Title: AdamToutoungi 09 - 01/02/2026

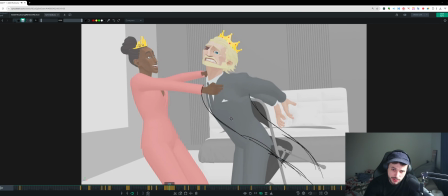8:18 for some of this. And then for me, I feel like your spacing just hits a bit of a wall here on him.
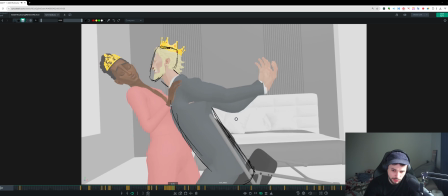8:24 So I think you can honestly just remove this whole frame and it would work better. And then you can get to where you are already.
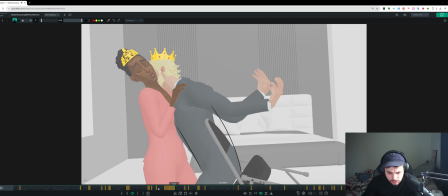8:31 Cool, let's look at this.
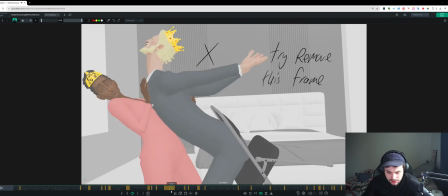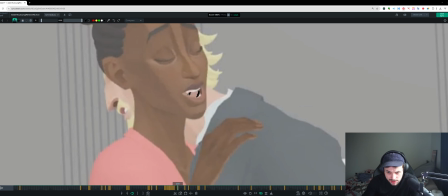8:37 You can show the T what, so you can see just before the T is made by
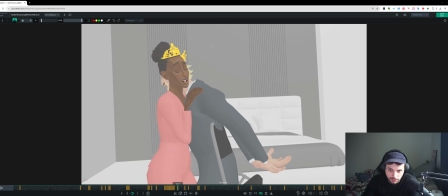8:46 the sound of the T actually comes from the tongue flicking down from the roof of the
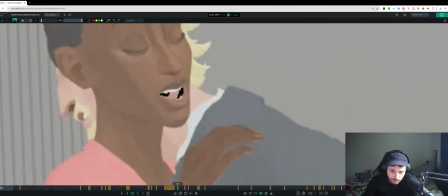8:51 mouth. So you need to get there like a frame early or 2 frames early and hold it for 2 frames,
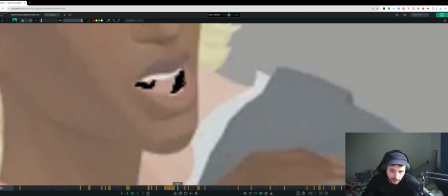8:57 kind of like a closed MBP kind of shape. So you want to get that tongue up for that.
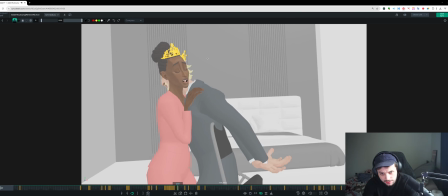9:09 What to
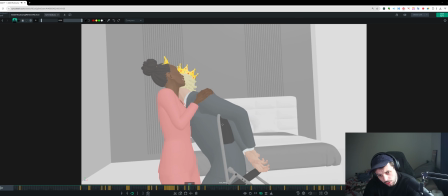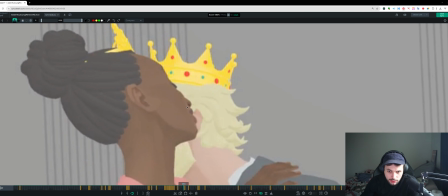9:17 I feel like I'm not seeing any what should the ch and the W in here.
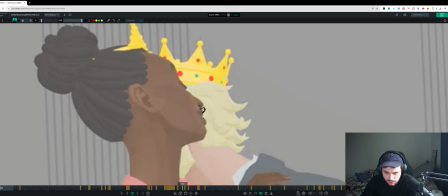9:27 The ch is going to be more lips curled out and pushed forward away from the skull. And then I'm not really feeling the
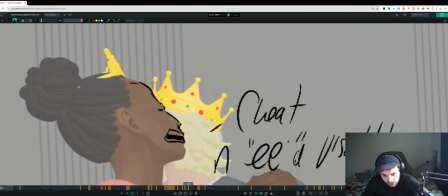9:41 E. I mean, maybe this is too wide, but you can definitely cheat it to camera a bit more so we really see that phoneme for the E. And I mean, we're never going to be able to see it, but there's an N here that you'd do the roof of the mouth thing with the tongue.
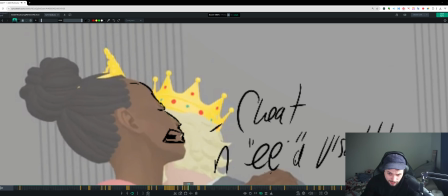9:57 And then it can flick down on here. So you see that it flicking down during this shape.
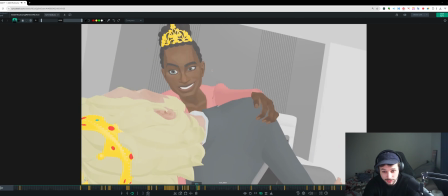10:08 Cool. Now we're here. So I think just more bias here.
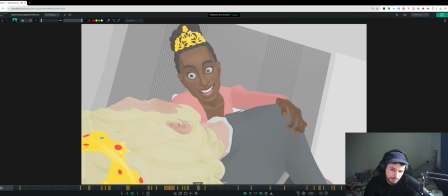10:13 It's kind of an in-between that's kind of 50% or maybe even 30%.
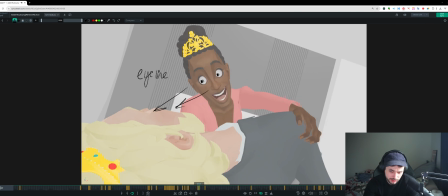10:18 We can really snap like 80%. And your eye line very quickly goes off. I feel like she's looking at his ear maybe instead of his eyes. So watch out for that. Kind of here's an example. Your R shape I wonder about.
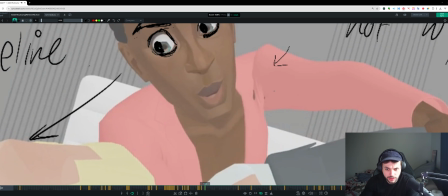10:41 And you're kind of doing a bit more of a W. The R, you're actually pushing your bottom lip above your top teeth.
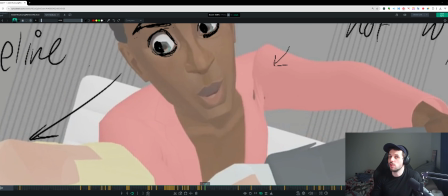10:56 It's W. So if I do that from the front view, which is W, different to a the w or the type W sound pulls your lips down a bit, whereas the r comes up. So you can come up a bit more with that top lip coming over.
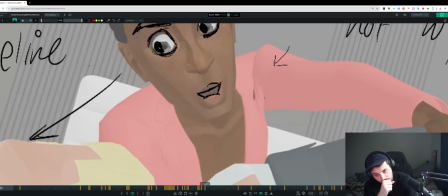11:16 And this isn't the best drawing, but this is closest like an R shape.
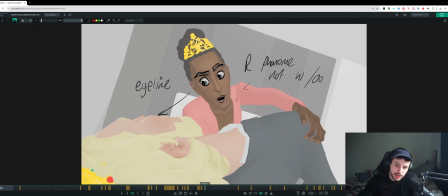11:28 It's not the best drawing.
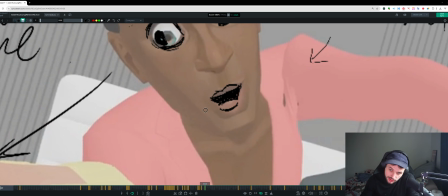11:32 There's some appeal to be worked out, but that's an example of a more of an R shape than a W.
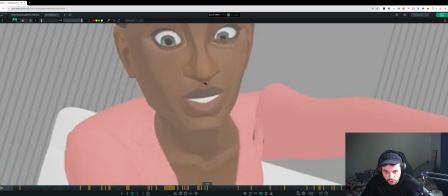11:43 And then here we're getting just, so ch is kind of like the ch, ch, so we can get more lip roll. Watch. Right, pushing those lips forward for that.
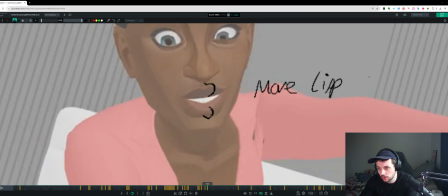12:03 Roll. Ch. Roll. Plus pushed. Lips forward.
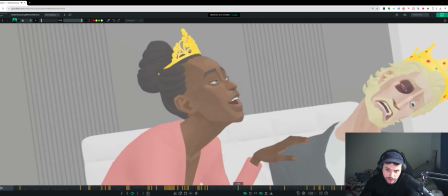12:32 This working better lip sync wise. This shape, I feel like again there's just, she's going very loud.
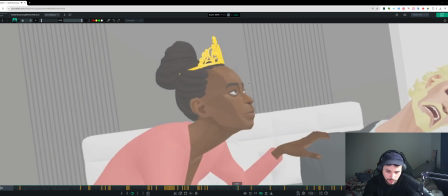12:41 I think we can pop that vowel. Right now we go maybe 30%.
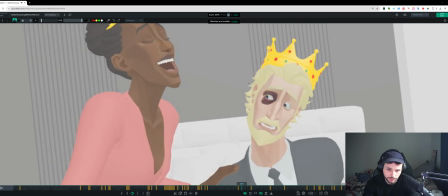12:48 I don't know, maybe it's like 40%. But I think we can get a clearer vowel open here. And then maybe we can look at the chin drag here, might just be a bit too much. Get that chin in a bit more.
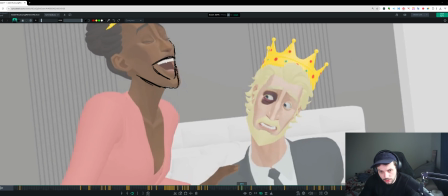Cool, I'm not gonna.
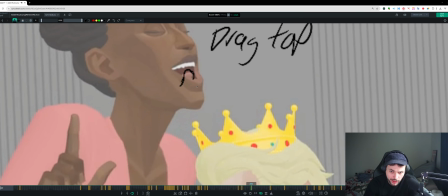13:26 Cool, and then the other thing with the L breakdown on the way down, it's nice to drag the bass. So right now you're kind of just dropping it. It's nice to drag that bass and then flick it down. It'd be good if you saw it a bit here as well, landing.
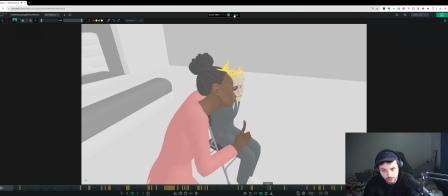13:45 Cool, let's keep going.
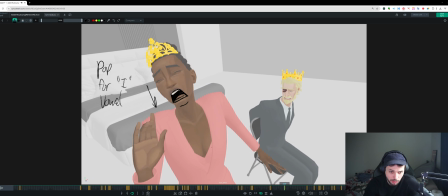13:51 Same here, more bias for the vowel. Here we're kind of easing into the loud sound, and then as soon as we get there we come out of it. So instead it's that same spacing thing, it's that same, we pop to 80% and then we can get there, and then we can also start to ease out slightly on the other side.
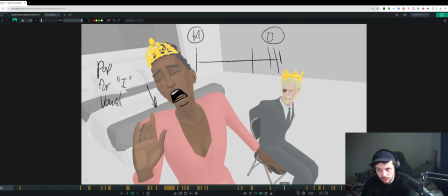14:11 So it's pose A, pose B, and before we get to C, which is your S shape, we can ease out and then snap closer to the S. So it's just trying to remove evenness in a lot of places from your jaw and your how you're hitting those phonemes.
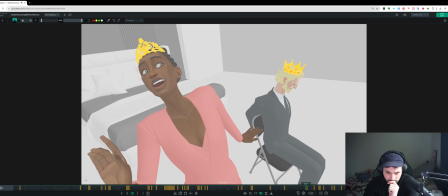This is too even as well. We got 1, 2, 3, 4 frames before we kind of get into our main phoneme and jaw max, which feels a bit off. So that's another
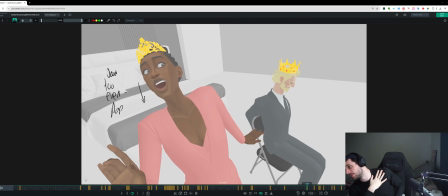14:51 So it's something I've noticed in a lot of it, which is you need to just bias your phonemes more, especially your open vowels. You can pop open into those vowels, like pretty harsh. Cool.
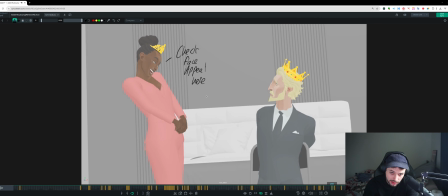15:01 And then here, I like this moment where she's doing the shoulder, but I feel like you're almost missing one at the start.
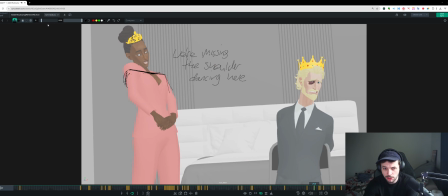15:09 And I see you're doing it, but you're doing it on the turn. You almost feel like you want to, when you cut, start so that you can finish the move, if that makes sense. So you're like a little bit straighter, and then you can finish the move over a few frames,
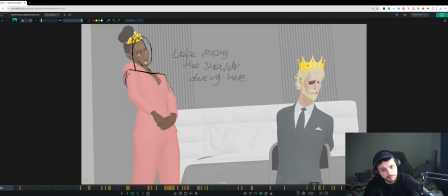15:24 just so that you can see that first shoulder coming up move. Now till the end of time, you know?
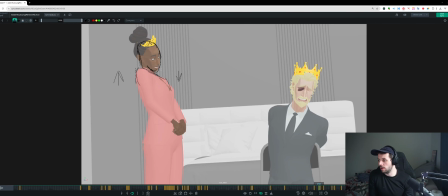15:31 Whereas right now, we cut to it and it's already up, so you only get now till the end of time. Whereas it'd be cool to see the proper one to the end of time. So you actually see that fun little danciness that she's doing, and maybe there's a double bounce as well in her step. Let's check if you've got that.
Now till the end of time.
You kind of have it.
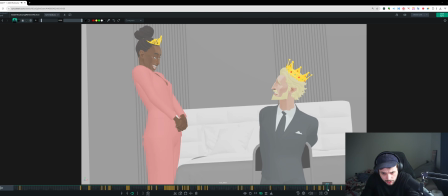15:49 I feel like there's some work to be done with the weight a little bit here. We kind of hit a wall and just go straight up instead of slowing down our progression and continuing it. We kind of hit a wall here. So watch out for that.
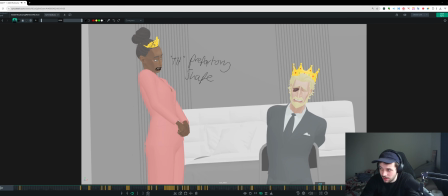16:10 And then here, the TH shape is a preparatory shape, so we want to get to that till the. We want to get to the TH earlier and see it. TH is your teeth with the tongue in the middle. You can see it clearer. And I feel like we can pop open into the E phoneme as well, so we properly see it.
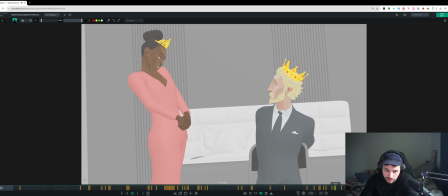16:32 Here we got some... Oh no, that's not the tongue, that's the shoulder. Okay.